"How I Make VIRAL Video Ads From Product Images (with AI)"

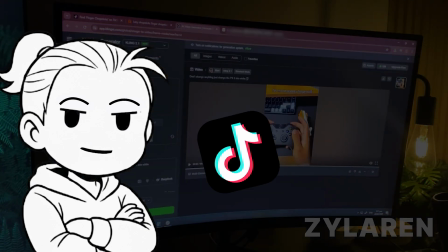0s
This is how I turn a simple product image into a viral TikTok, reel, or short using AI. Let's dive in.
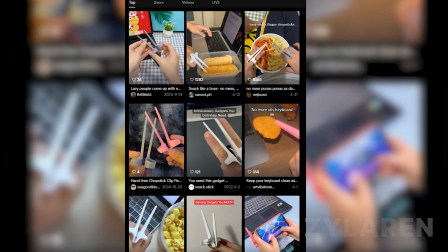5s
Look at this. These finger chopsticks have been going crazy for quite some time on TikTok. We're talking tens of thousands of views, thousands of likes, and recently posted within the year.
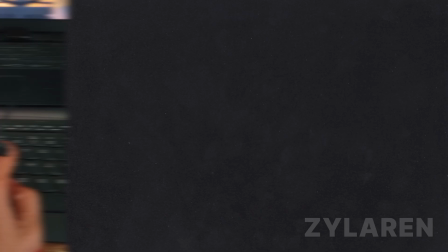13s
As they say, attention is the new currency. So I'm going to try my hand at creating an ad around this product.
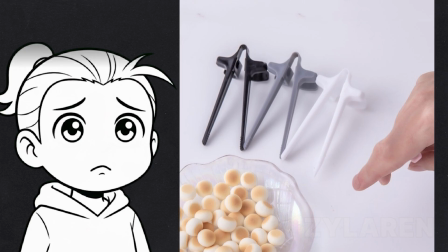18s
But there's a problem. I don't have the product, shipping is expensive, and recording my own footage takes forever.
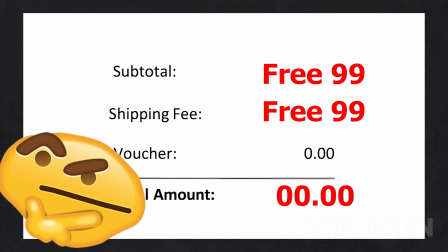23s
I like free 99 and validating ideas as quickly as possible. So let's start looking for a reference product image for the AI clip.
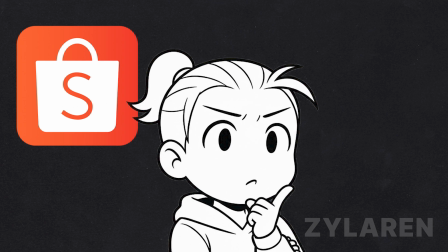28s
I chose Shopee to scavenge around, but really you can use any e-commerce website, Amazon, AliExpress, Temu.
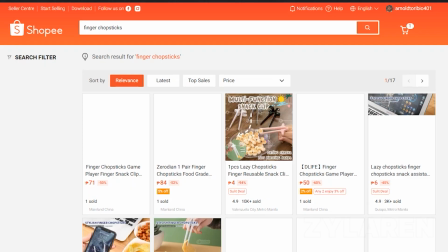34s
It honestly doesn't matter as long as they have a display image. The goal is just to find any image that displays a clear visual of the product.
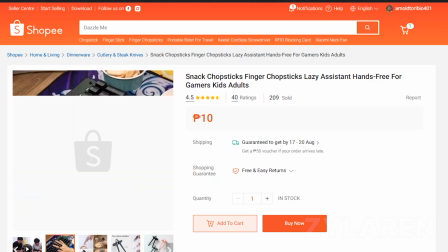40s
So it will be easy for us to run it through AI so they can get the composition right without many hallucinations.
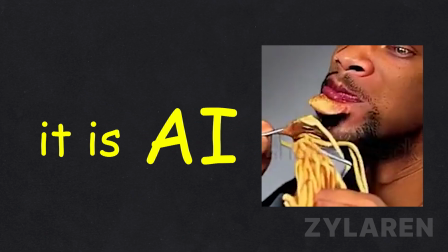45s
I mean, it is AI. Of course you're gonna get hallucinations, but we're not about that life, so we're gonna try to minimize that as much as possible.
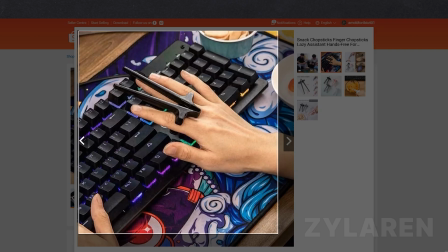52s
Alright, so I just did a simple screen capture for the simplicity of this video, but if you want to avoid this method,
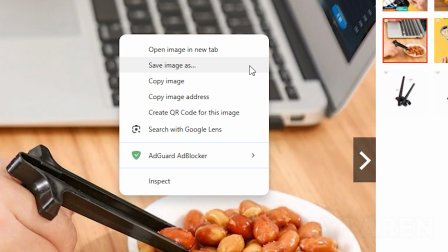57s
you could simply right click and select save as to also save the image onto your local machine.
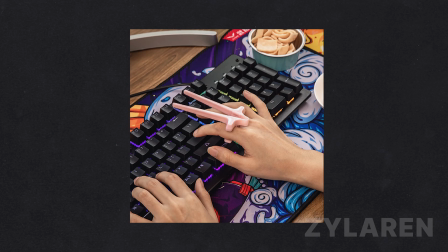62s
That actually may be better. Now that we have our image, I'm going to bring this to life,
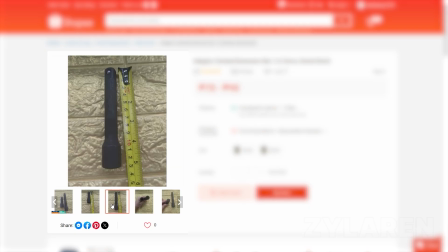68s
because I think we can all agree that e-commerce marketplaces generally have the worst images possible.
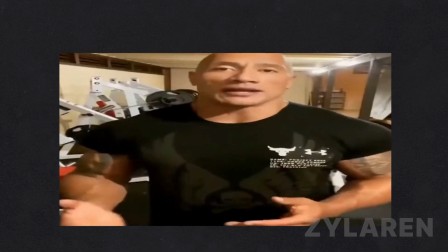72s
Wait, hold on. You may be thinking, why am I doing this challenge to begin with? Let me give you a 15-second rundown on what's going on with e-commerce and UGC right now.
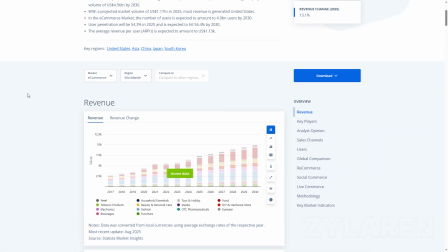80s
You see, according to Statista, revenue in the e-commerce market is on par to reach $3.6 trillion this year.
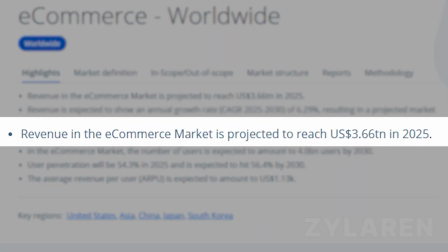86s
Entrepreneurs just like you are making millions from sales from platforms like TikTok and Instagram Reels.
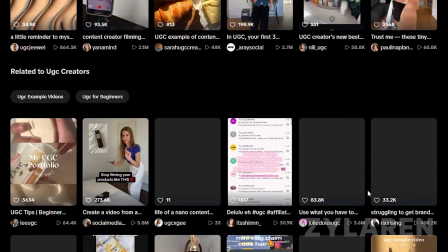91s
So it's important that we ride the wave into financial abundance. Now that's all for my quick rant. Remember how I said I like validating ideas as quickly as possible?
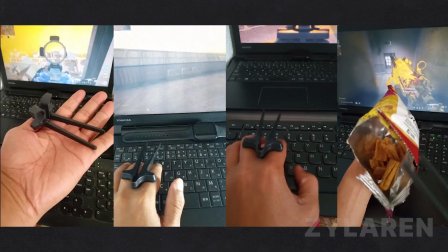98s
I need additional clips, and it would take way too long to record each one or make 10 plus AI clips.
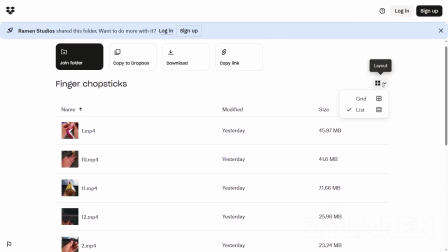103s
So I'm browsing through a pre-recorded clips gallery that were recorded previously. If you want access to this gallery to create your own video and save you time, I will leave a link in the description below.
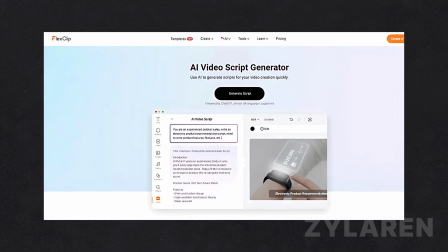112s
Whether you're creating an AI image or video, in order to ensure that it generates with little to no hallucinations, it's important to provide it with a well-written, detailed prompt.
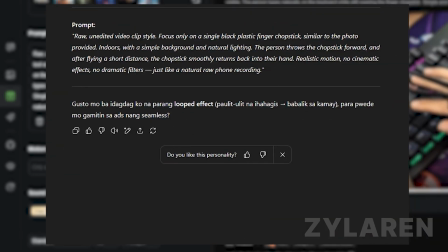119s
The more context you give, the more accurate and visually appealing the results will be. Now in this instance, I'm going to be using ChatGPT to generate the prompt and then copy it and paste it directly into Kling.
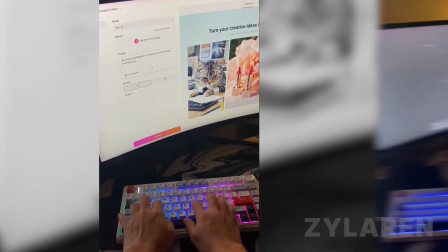128s
This way, instead of trying to come up with something complex on the spot, I can leverage GPT's ability to structure clear and descriptive instructions.
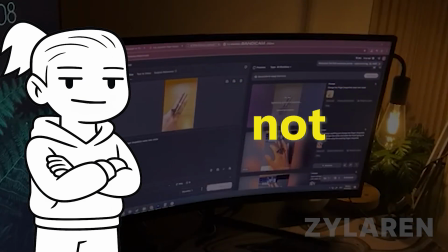135s
It's important to understand your strengths and weaknesses, and I can confidently say I'm not the best at generating prompts from the top of my head without the help of another AI.
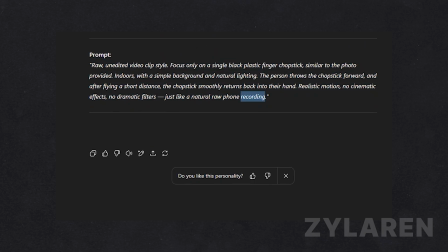142s
The struggle is real. That's why having this kind of assistance can really speed up the process and keep the creativity flowing.
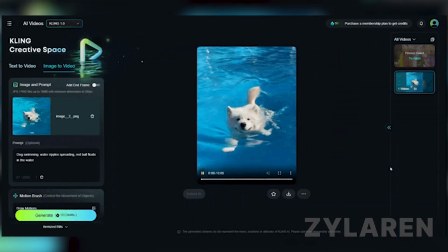148s
Kling itself is free to use, but of course it comes with limitations. That means there's lots of settings we can't tweak or adjust, which can feel restrictive at times.
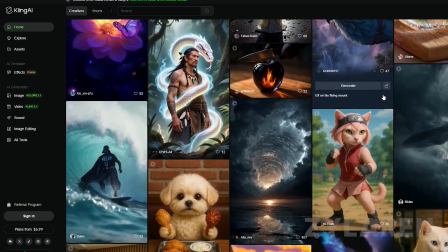155s
But hey, free is free. However, it's still more than capable of producing solid results. Once we drop in our prompt, the process is pretty straightforward.
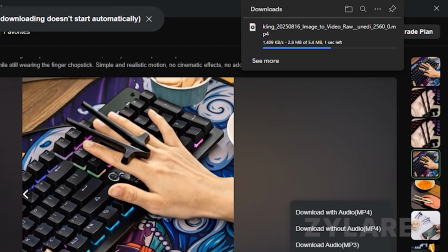162s
Simply export the clip, wait for it to render, and then review the final output. Sometimes it takes a bit of patience, but it's worth it to see how close the AI gets to your vision.
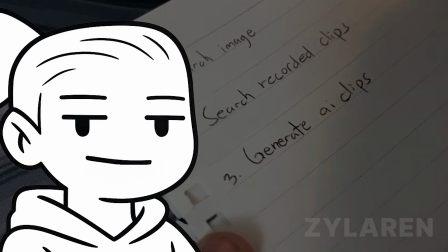171s
It is worth the wait. Moving on. Now, for the fun part, where all our efforts finally come together and we can start seeing some results.
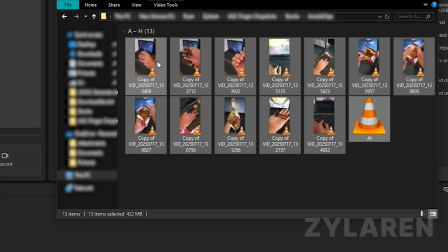177s
Come on, people. We gotta trust the process here and trust the results that come from it. Inside of CapCut, I'm going to import all the pre-recorded clips along with the AI-generated clips that we created.
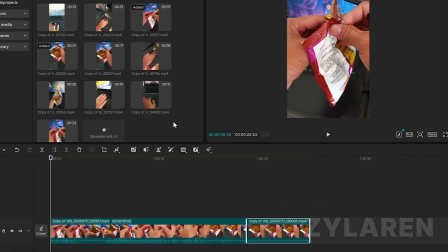185s
Start piecing this whole thing together. First step, I'm dragging everything into the timeline so we have a clear view of what we're working with.
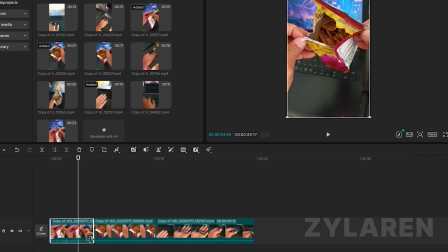191s
From here, I'll start trimming each clip down to the right length so nothing feels too long or dragged out.
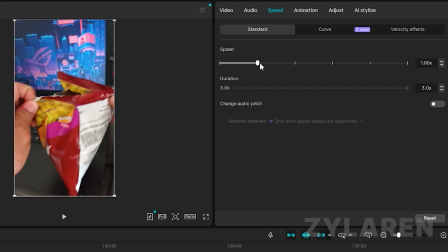196s
For example, this third clip, the first one and the second one, I'm going to adjust the speed just a little bit because we want the video to feel punchy and energetic, not slow and boring.
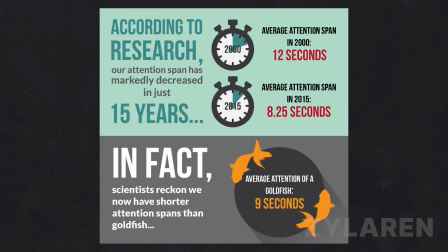204s
Ain't nobody watching slow edits. And remember, attention spans are short, so we gotta hook people almost instantly.
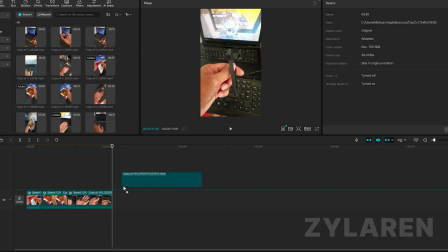212s
Cheesy. That's why pacing and flow are so important here. Next, I'm going to sprinkle in a few extra clips to fill in the gaps to keep things moving.
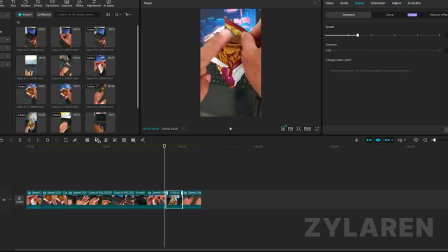218s
And then I'll make adjustments to the timing so everything lines up nicely with the overall rhythm. We're going to play around with the color grading to make it pop just a bit more.
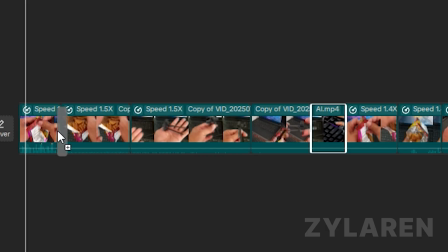226s
It's still small details that really elevate the video. Finally, once all the clips are in place, I'll add some clean transitions so it feels seamless when moving from one shot to the next.
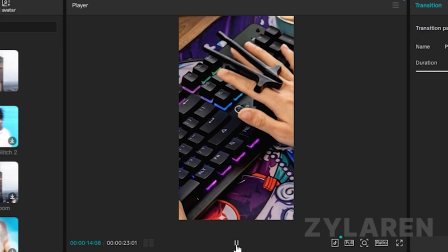234s
And just like that, we're locked in. Here's the final results.